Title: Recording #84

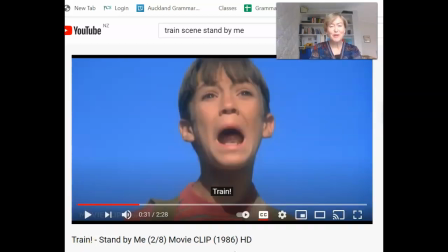8:08 So this shot obviously is a close-up showing what? Terror, awareness of the danger that they are in. So that's connected to the idea of growing up because they are in great danger.
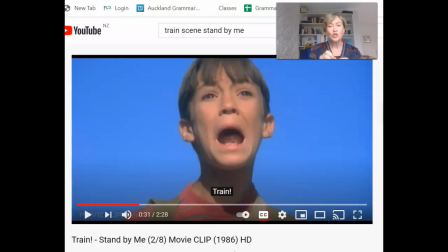8:23 And there's a little bit of slow motion in there too as he goes, train. The director is using the close-up shot, the dialogue, train, yelled out, and the slow motion in that expression to accentuate the terror of this moment.
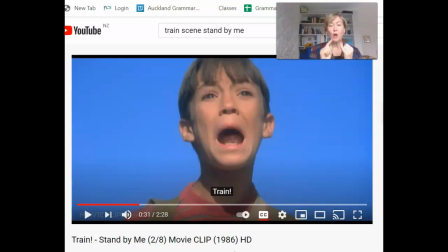8:42 That's how we know what's going on. That's how we know how terrified he is and the danger that the boys are in. Let's keep watching.
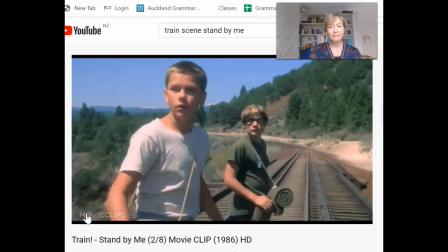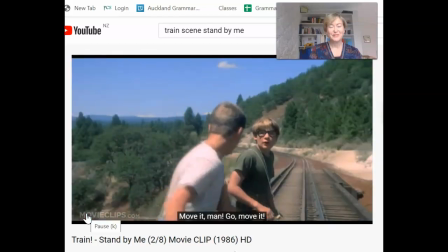8:57 Oh shit! Move it, man! Go on, move it! Get up first!
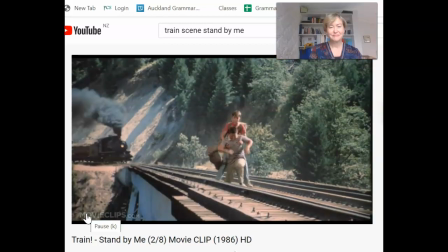9:02 Damn it! Get up! Move it!
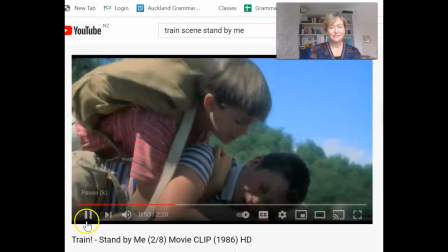9:07 Shit! Get up! Move on, man! I don't want him to go.
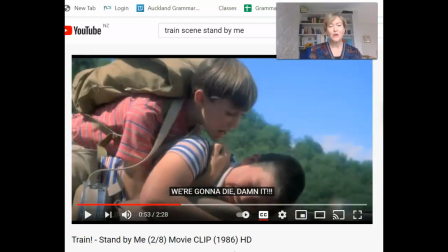9:14 Now this is quite a remarkable shot. These ones are quite remarkable because they're medium shots showing Gordy and Vern wrestling on the ground on the bridge, and they show something really important about the relationship between the boys.
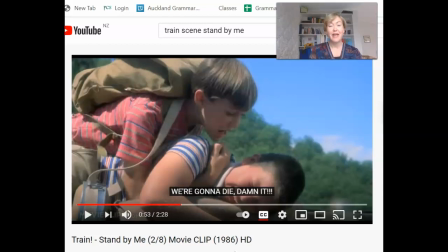9:30 Because you can imagine if you were terrified and you could see that train coming down bearing on you, and Vern dropped to the floor and couldn't move because he was so scared, you can imagine that you might just want to jump over him and get out of there yourself.
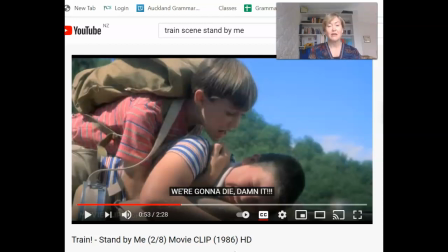9:48 But Gordy does this amazing thing. He refuses to let Vern lie there. He yells at him. He pushes him, he pulls him up, he gets him running. And this is a really good example of how friendship works.
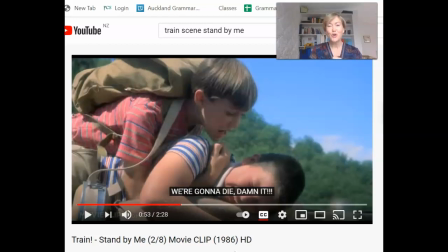10:06 We get each other through really tricky moments. Let's keep going.
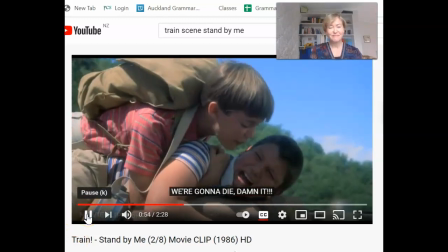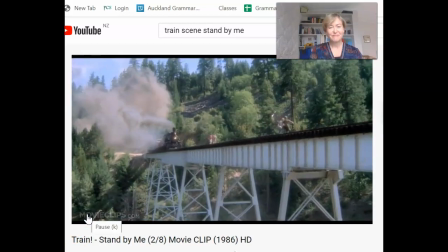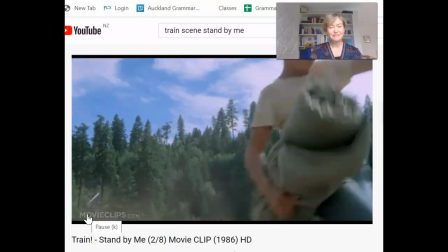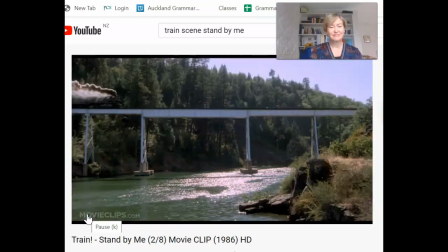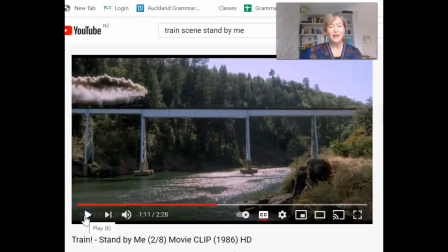10:31 Look at that great shot. Suddenly the director switches from that straight on close medium shot or of the beginning of the front of the train. We've gone straight from that shot of the front of the train to this extreme long shot
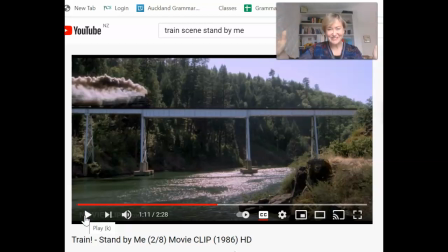10:48 showing what is the reality of what's happening. And you can see the boys running for their lives and the train bearing down on them. And that's a clever choice of editing that the director is giving us this
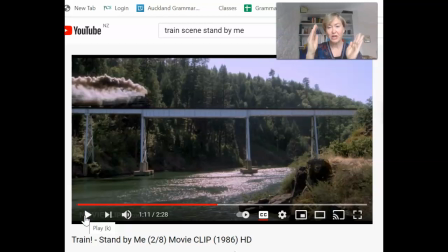11:04 understanding of the whole situation by choosing these different kinds of shots. Okay, there's another important shot coming up.
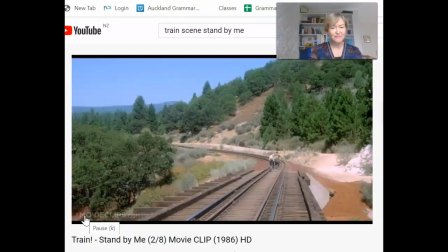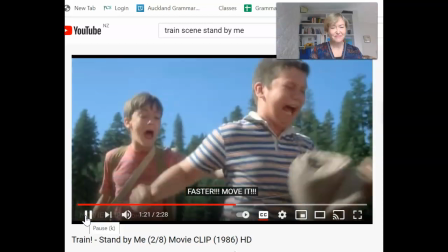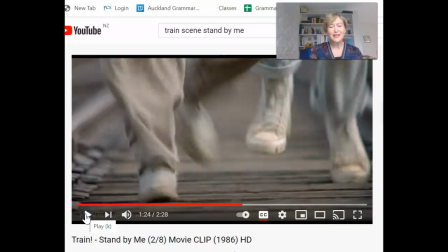11:26 This one, I love this shot. So this is you call it a close-up on their feet, running as fast as they can to show us the urgency, the whole thing, the whole danger of the scene.
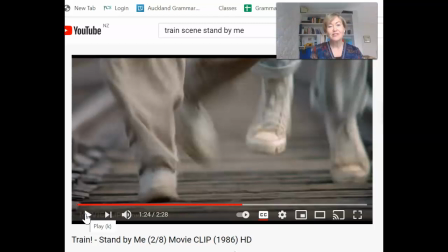11:41 Their feet are running as fast as they can. So you could use that as one of your particular techniques to talk about if you wanted to. How we see the feet running as fast as they can, both pairs of feet, two friends together running as fast as they can,
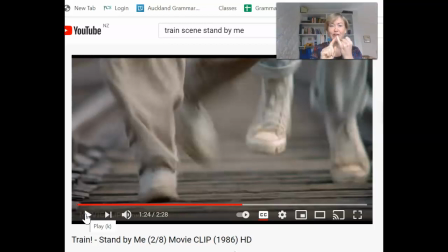11:56 showing the whole idea of having to grow up and keep themselves alive, and the whole idea of friends doing this together, because it's not just one pair of feet, it's two pairs of feet. They're doing it together.